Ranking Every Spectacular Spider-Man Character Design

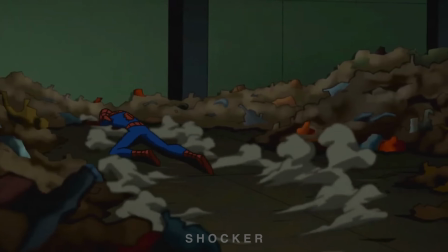And I know this isn't the classic Shocker, like they actually gave a different character the Shocker title in this show,
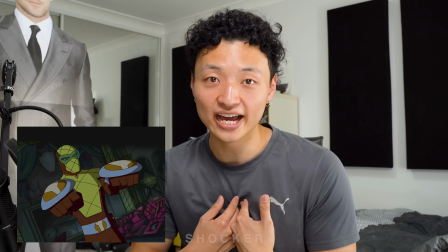but it doesn't matter to me because the costume is fucking badass. And his energy beams and shit, awesome, awesome.
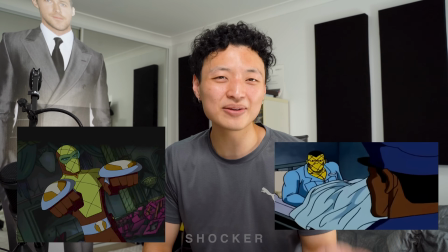Much better than the 90s anime. Like the 90s anime series Shocker is classic.
Shocker!
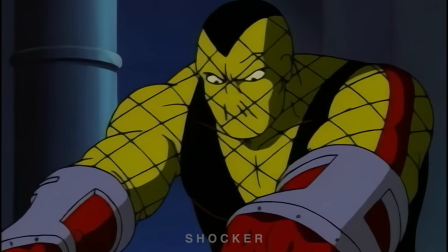Can't escape me! I'll chase you to the ends of the earth!
But this just makes it amazing. And this might be a bit polarizing, but I like the turtle shell look of his gauntlets.
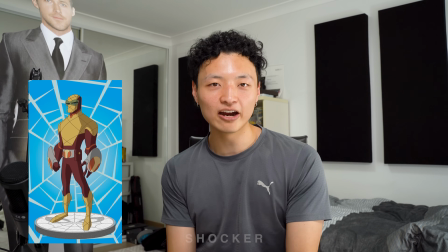It really works well with the symmetry and the silhouette of the character, and it emphasizes where the power of this character comes from.
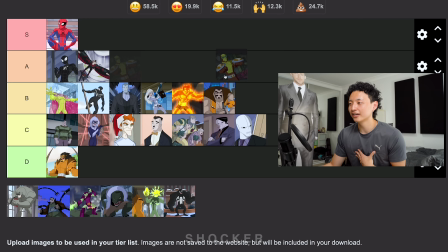And, you know, it just looks cool, okay? I'm gonna put Shocker at a A. I know some of you won't be happy with that and be like, what? That's not fair. How come you put I don't care. Next, let's go with Lizard, aka Curt Connors.
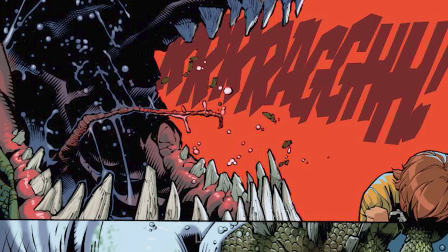So Curt Connors in this show, fortunately, he did not eat his child here like he did in the comics, so that's already a +1 for me.
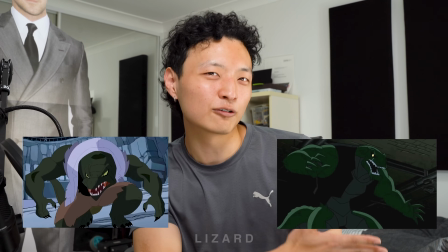His design really reminds me of the Batman's Killer Croc, which actually the Killer Croc kind of reminds me of the Lizard because Killer Crocs are not actually meant to look like that.
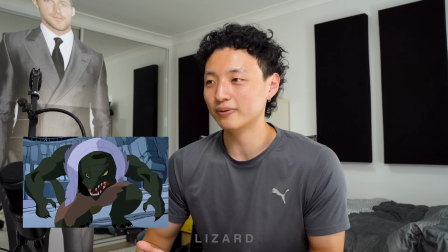But hey, they did a really good job at designing Lizard, you know?
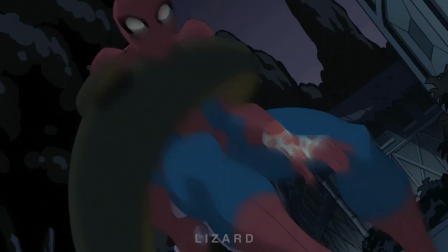Like, he looks ferocious, he looks vicious, he looks evil, and thank God they kept the lab coat on because that is always something that we need.
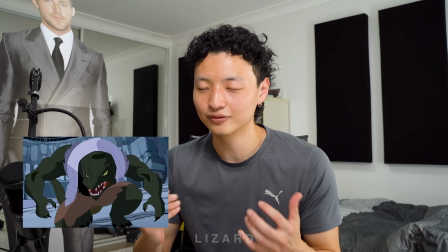I'm looking at you, amazing Spider-Man. It actually does my head in when the Lizard doesn't have his lab coat on because it's literally part of the character.
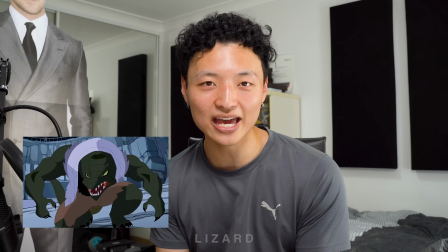Like, he's a scientist, man. Well, scientist Lizard. So I'm gonna put Lizard at a B. Next, we're going to Electro.
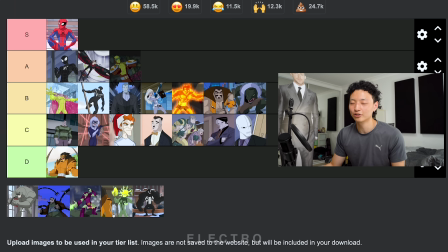I just realized that I have half of Kraven in this photo, so probably not the best image I could have picked, but you can see Electro's design here.
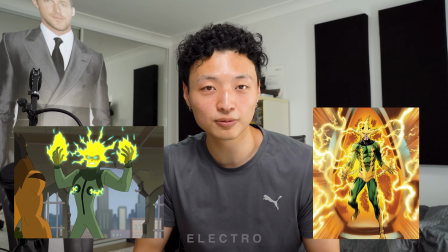So they actually took a lot of steps to make Electro not look like his comic book form, but at the same time, his design is a homage to Electro in the comics.
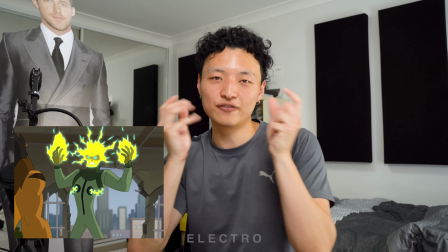His flaring electricity, it does make the shape of his mask from the comics, so we like that.
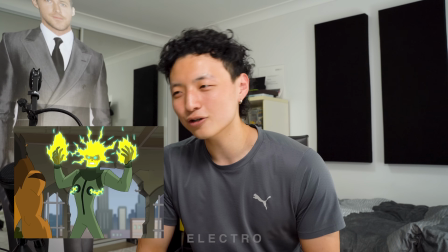That's like in No Way Home when Jamie Foxx's Electric goes zip, zip, zip. I'm not sure if I like it more than the classic design, but I still do really like this.
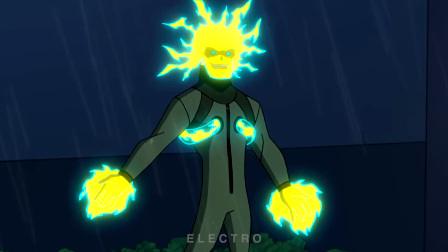And the tubes running throughout adds a bit of dynamics to the costume. I don't really like it when he has the mask on though.
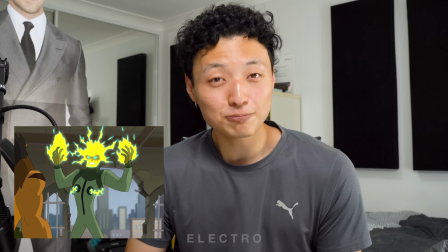He just looks like a dweeb. But when he looks like this, when it's flaring up and everything, it's pretty sick. This whole concept reminds me of how the Batman adapted Mr. Freeze.
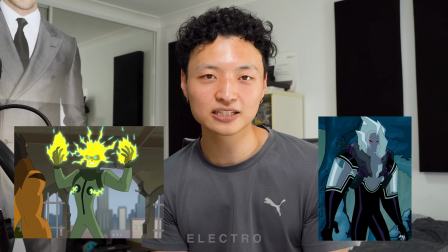The element just takes over their head or their mask. So instead of ice here, you have electricity flaring out.
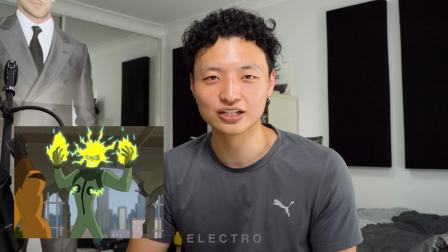But I will say that sometimes his chin looked a bit weird in this show. Like he has a pretty big chin for some reason.
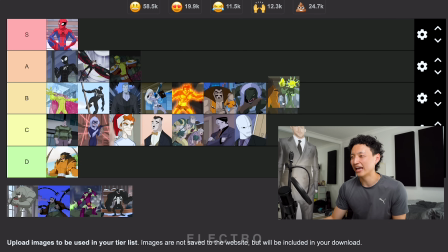I don't know why that's something I noticed, but I just wanted to note that. I wouldn't really put him as A, so probably B. Yeah, B. If I actually really liked this design, he would be an A. But for the steps that they took to make him look different and the risks they took for his overall character design,
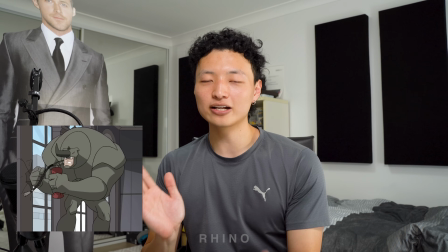he's a B. Next, we're going with Rhino. Now, designing Rhino as a character, it's definitely either a hit or a miss.
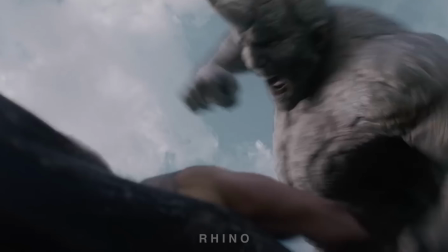Insomniac's Rhino, hit. Amazing Spider-Man 2, miss. Kraven the Hunter, can't tell yet, but it looks fucking weird.
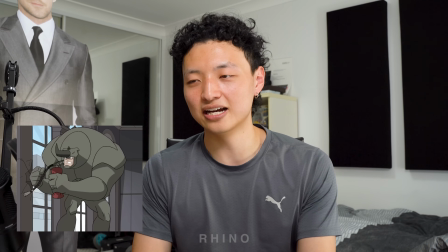So this Rhino, actually, I'm gonna say just for all the character designs, like I mentioned before, they all kind of follow the same style.
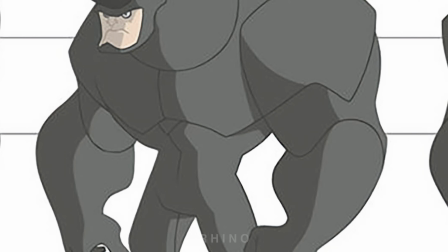You have the lines separating the neck and the traps from the body. You have the lines going throughout the pecs and the shoulders, separating the forearms from the triceps and bicep.
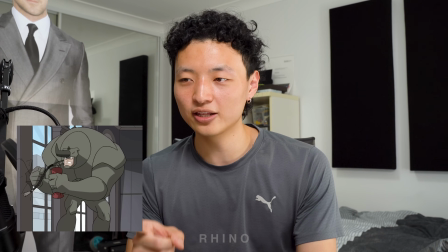They all have really similar design looks, which is great for consistency. But it's really accentuated on Rhino, where his fucking torso is just a fucking massive bowling ball.
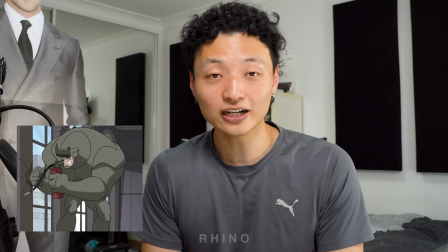So let's get into the actual design itself. So he's fucking huge, but that's what I like about it.
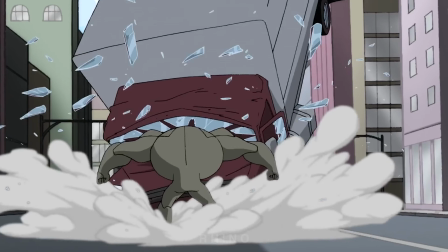It really emphasizes his proportions of where his strength lies.
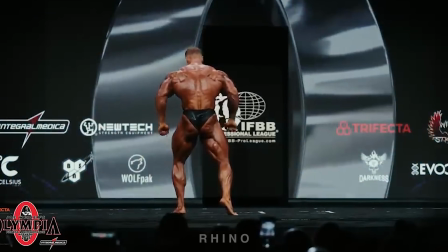Because if we take bodybuilding concepts of having a larger back and shoulders and upper torso compared to a slimmer waist,
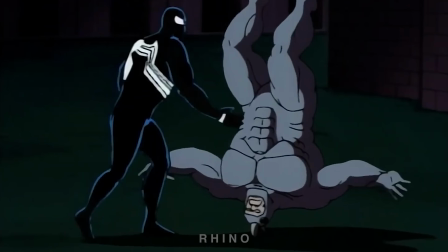that really accentuates how masculine and intimidating someone looks.
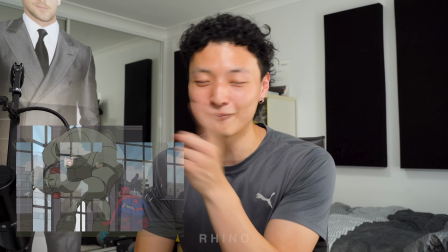So Rhino here, while you can't see it in this specific photo, I'll put a different photo up, he looks like a fucking beast.
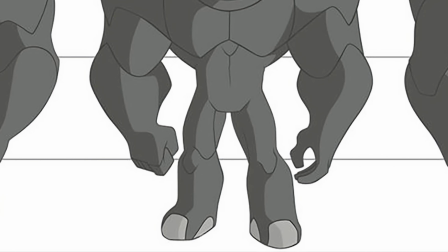And I'm pretty sure in this show his feet are kind of like rhino elephant feet, which kind of, I don't know, it's such a subtle detail, but it adds so much.
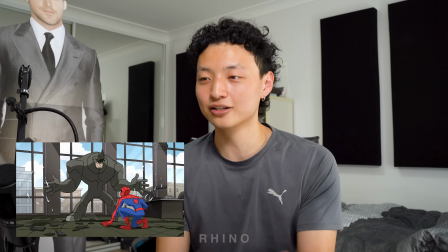I'm not gonna clown too much on the proportions of this guy because he is meant to be a big fucking dude. And compared to other big characters in the show, Venom, he's actually like pretty well proportioned.